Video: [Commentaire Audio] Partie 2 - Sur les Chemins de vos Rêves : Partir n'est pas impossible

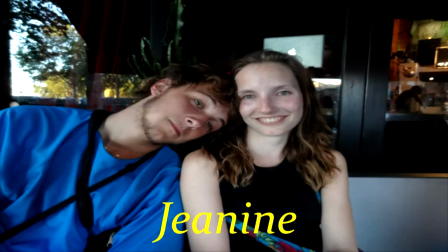55:58 là je sais pas il y avait vraiment
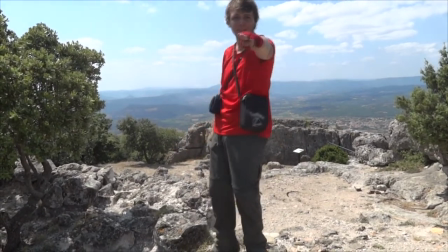56:01 il y avait aussi cette surprise d'avoir un générique à moitié en photo, à moitié chanté un truc qui était vraiment bien
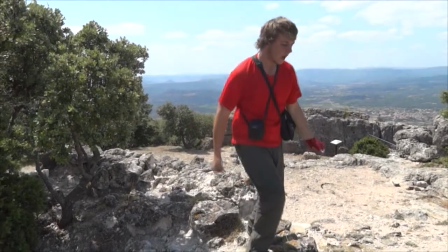56:10 et il y avait évidemment plus cette surprise sur le second doc pour celui qui a vu premier
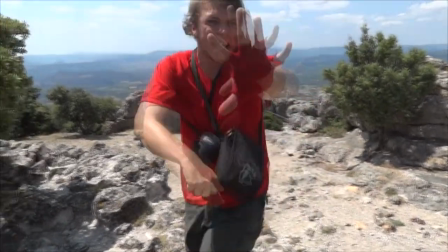56:17 et c'est ouais on aboutit sur un truc en fait très très joyeux
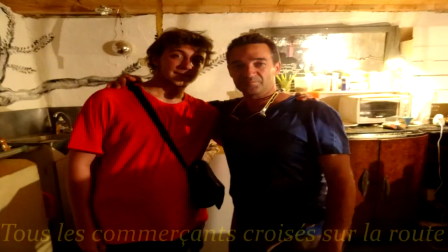56:22 voilà Roxane malgré tout je l'ai invité au montage donc un truc très très très joyeux qui
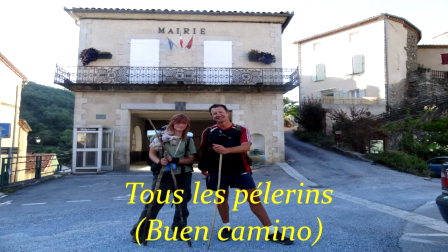56:31 qui vraiment te met en mode feel good
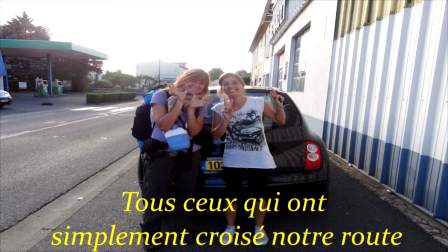56:35 en mode feel good alors que forcément le message du second vu que c'est beaucoup plus dans la nuance t'as plus de mal à y croire mais pourtant c'est un message un petit peu plus un petit peu plus mature
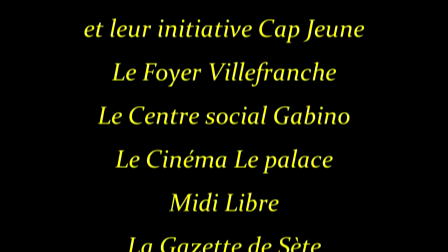56:49 je veux dire même le générique c'est un peu mal fait, c'est un peu trop gros c'est
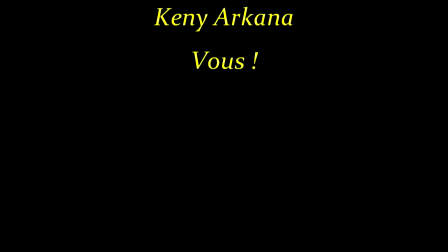56:57 voilà mais c'est plus court forcément
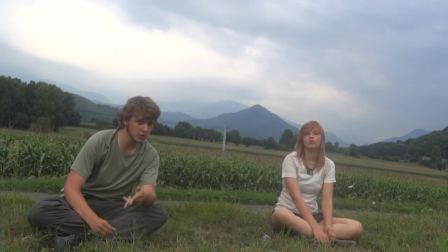57:01 putain on chante tellement mal sur ça mais t'as quand même les pyrénées dans le fond et ça c'est pas mal c'est quand même pas mal d'avoir les pyrénées dans le fond
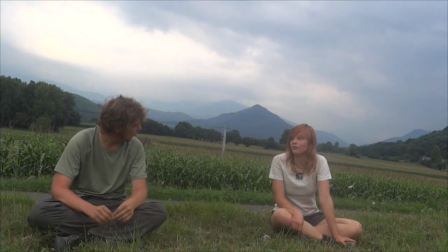57:12 je suis très content je suis très content en fait de ce voyage je suis très content de ce documentaire
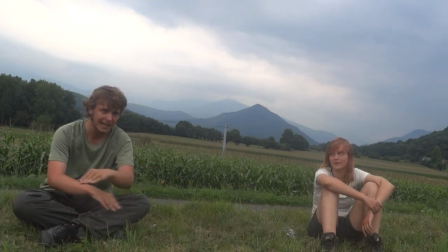57:19 c'est juste que je trouve profondément qu'on l'apprécie pour les mauvaises raisons
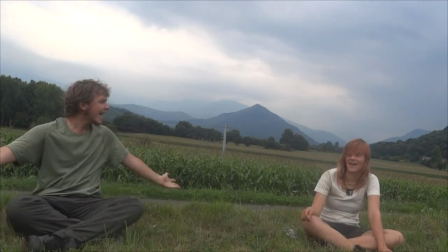57:27 et forcément j'ai un petit peu plus honte aujourd'hui
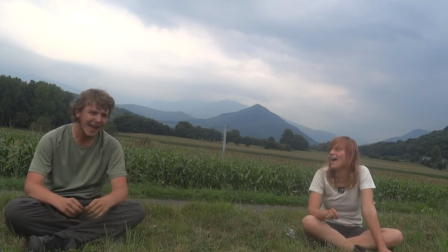57:32 de certains trucs par exemple là il y a des effets de montage
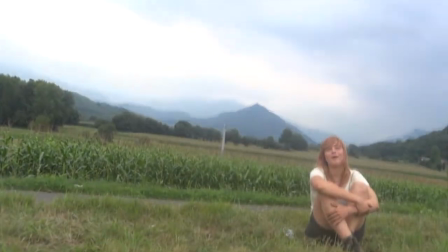57:37 que je vois beaucoup que personne ne voit là il y a des effets de montel pour que le son soit assez synchro et on voit pas les cuts c'est vrai et puis ouais il y avait aussi cette espèce de truc de
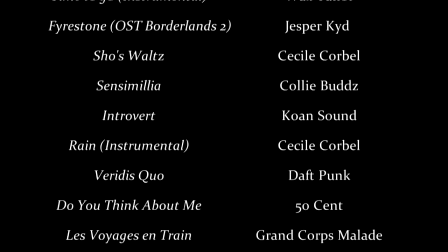57:54 ouais non non j'allais dire une connerie
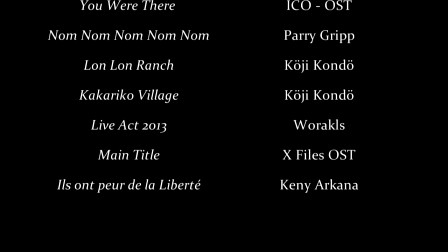58:00 évidemment voilà le générique ils ont peur de la liberté c'est une très grande fierté quand même que j'ai parce que
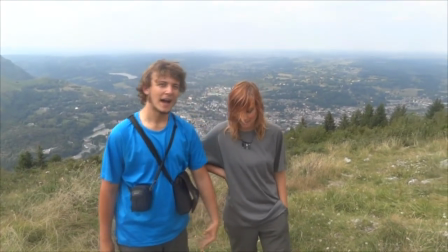58:09 parce que voilà c'est feel good
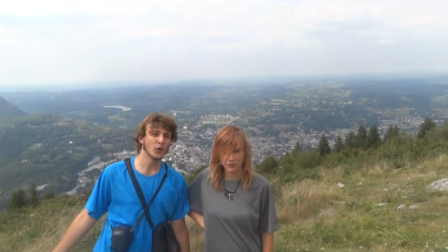58:11 Et il y a tout plein de trucs Et il y a ce message d'espoir Contrairement à la chanson J'ai osé
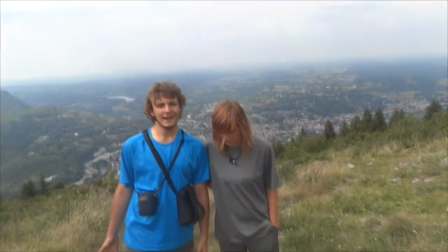58:20 Qui est un peu plus Voilà qui est un peu plus en mode Allez maintenant c'est à vous de le faire
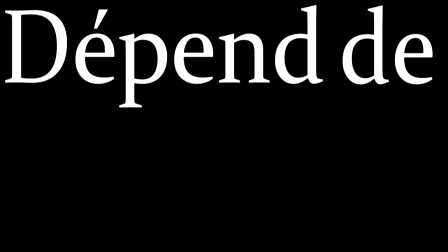58:26 Donc voilà Alors ça putain j'ai tellement galéré J'aurais dû le faire beaucoup moins gros
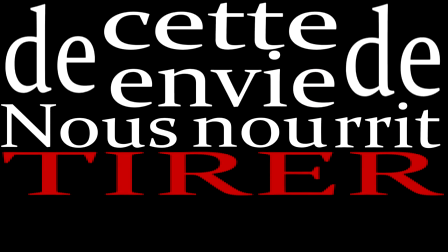58:30 Mais j'ai tellement galéré parce que Chaque syllabe ils font un bout de vidéo Pour
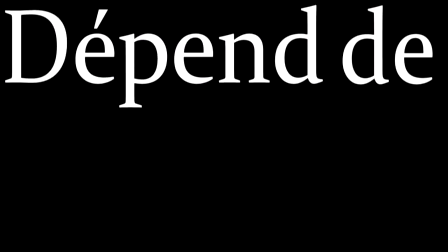58:35 ça Et donc c'est un truc assez galère Bon en tout cas si vous avez
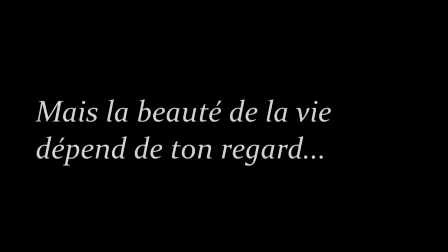58:41 réussi à me supporter jusque là je vous en remercie énormément c'était Bastien Julien qui va bientôt se barrer,
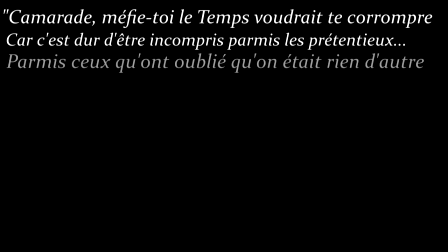58:47 donc n'oubliez pas la page Facebook Bastien se barre pour suivre toutes mes nouvelles aventures parce que là ça va se calmer un petit peu au niveau de ma chaîne Youtube voilà,
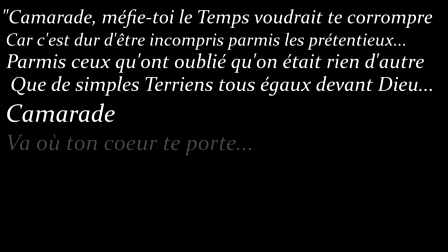58:56 du coup je vous fais des gros bisous
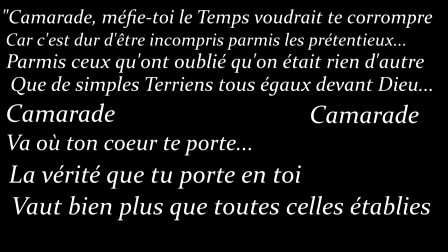58:59 merci beaucoup d'avoir tout suivi jusqu'au bout et puis restez vous même et suivez vos rêves